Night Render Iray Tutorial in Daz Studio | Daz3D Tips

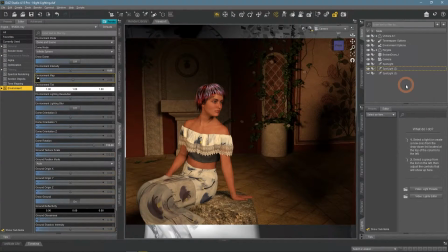12:36 This is much better. Character is lighted and is the main point, while the background is not remarkable. Now we can change the temperature of the lights to something a lot colder.
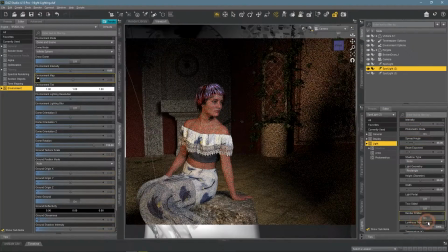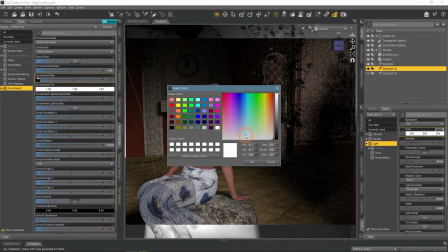12:56 And maybe even change the color to a slightly bluish.
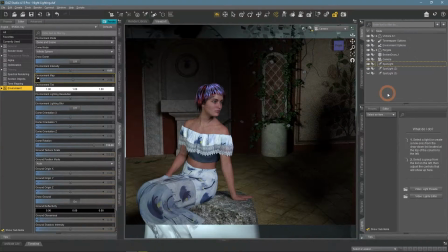Here is the rendered look, and remember that we did not use any tone mapping at all for this. Though if we did, it would probably look better.
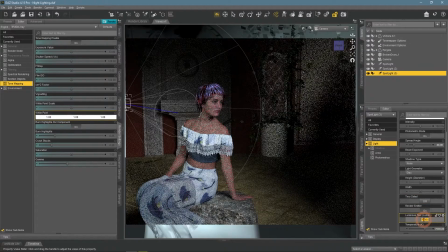13:22 An additional thing that we can do is to add a strong backlight, to make the scene more dramatic and attract even more attention to the main character. Also, we can make the overall scene darker, to emphasize this effect of dramatic lighting.
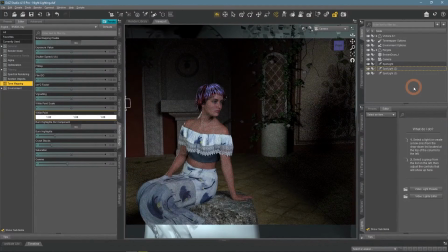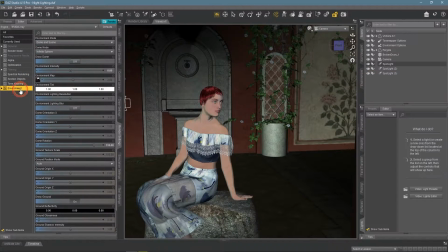13:44 But what about HDRIs? We established that if you use an image with a proper, dark night, it won't work.
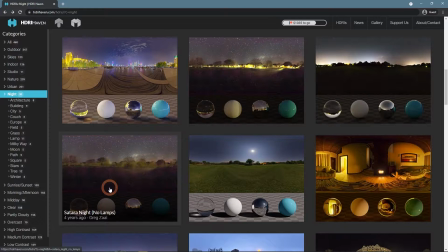13:53 But on the HDRI Haven, there are a lot of images that are lit differently, maybe they will work?
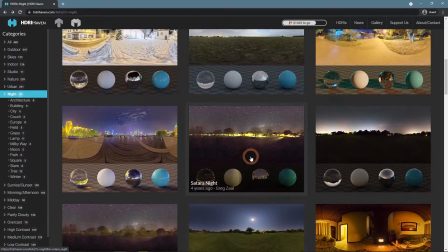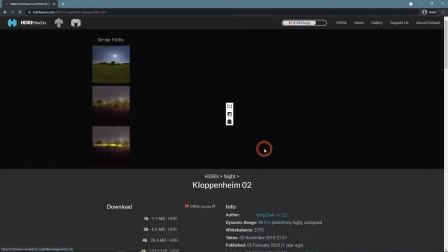14:11 I like the Kloppenheim O2 image. It depicts night but has some bright spots that may work.
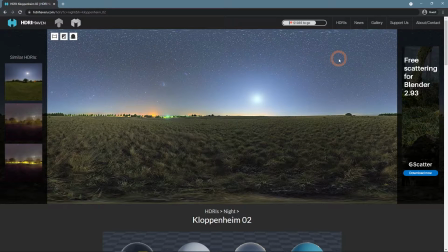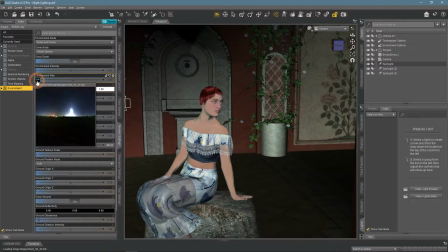14:21 Let's try it.
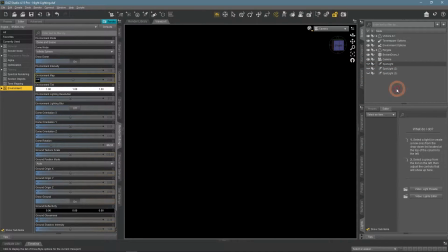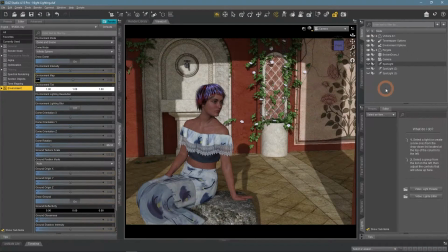14:33 I won't say that this looks like night, it is bright and has some very noticeable shadows.
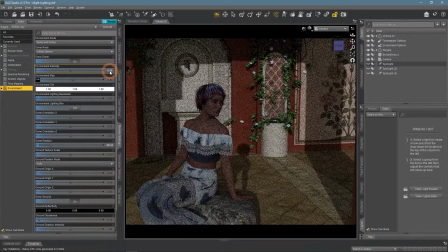14:41 Decreasing the environment intensity does not help a lot.
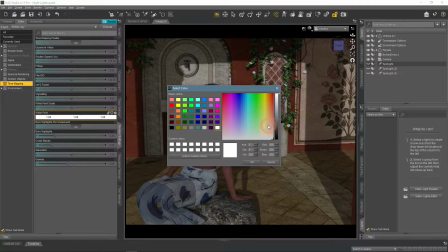14:49 We can try to improve everything with the tone mapping, but it is not a very genuine result.
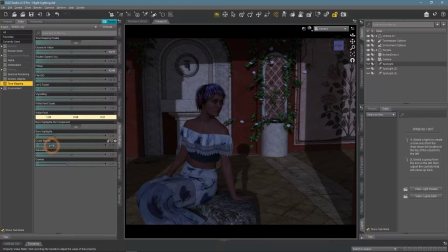Overall,
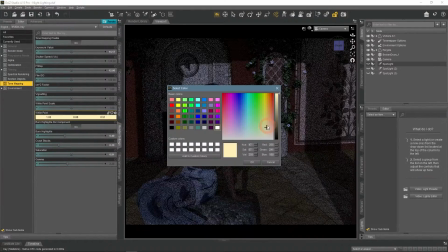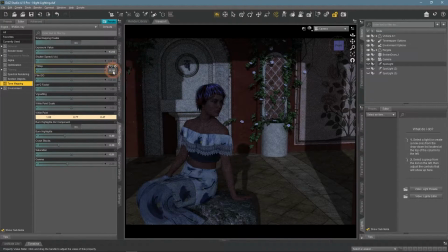15:07 HDRIs can work, but they need to be very specific and images like those are quite rare. But they can be very useful as the accommodation to the scene.
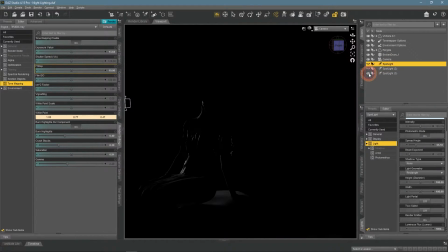15:18 Meaning that if it is used combined with some tone mapping and spotlights, it definitely can work.
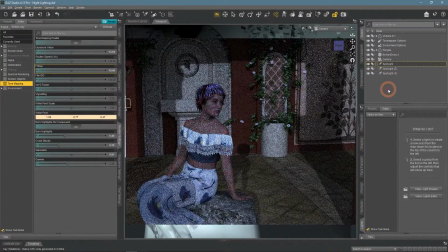I want to talk about other things that may help you with creating a night-lighted scene.
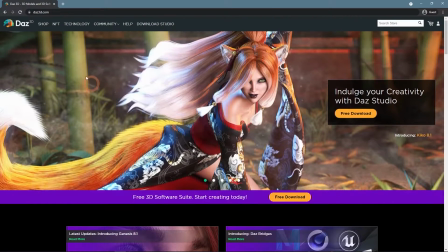15:40 On the DAZ3D.com shop, there are plenty of stuff that can help you with this task.
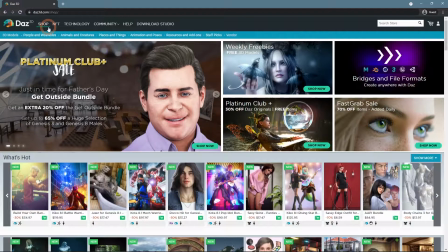15:46 For example, you can get a ready scene that is already set in the night.
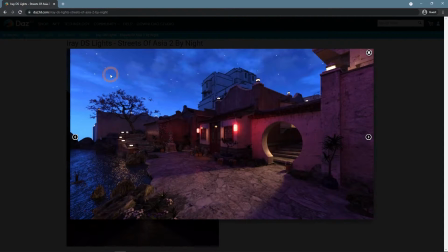15:51 Like iRay DS Lights, Streets of Asia 2 by Night. It is situated on some Asian streets at night.
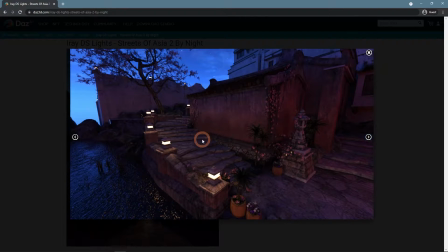16:00 All you need to do is pose your character here and it would be ready.
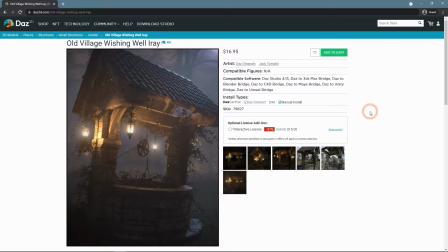16:06 Or another example, Old Village Wishing Well iRay.
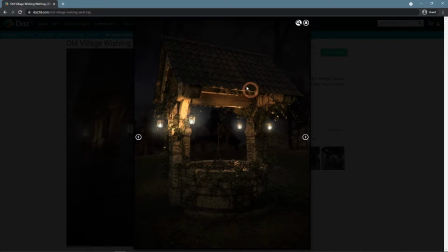16:11 It is a simple well, but you can see that it looks very good with some night lighting.
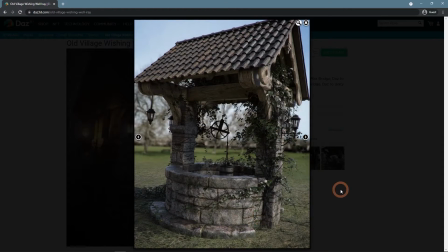16:19 Also here we can find a lot of very cool HDR images made for DAZ Studio.
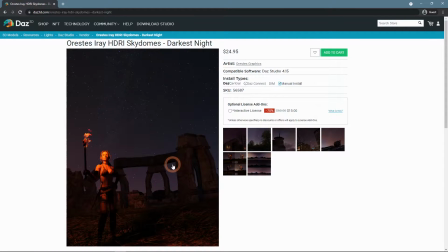16:24 The Orestes iRay HDRI Skydomes, Darkest Night has some very dark maps.
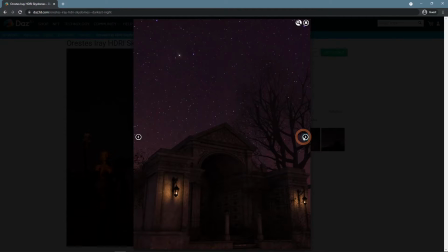16:31 You can see here that you will probably need some additional light sources. So it is closer to real life nights.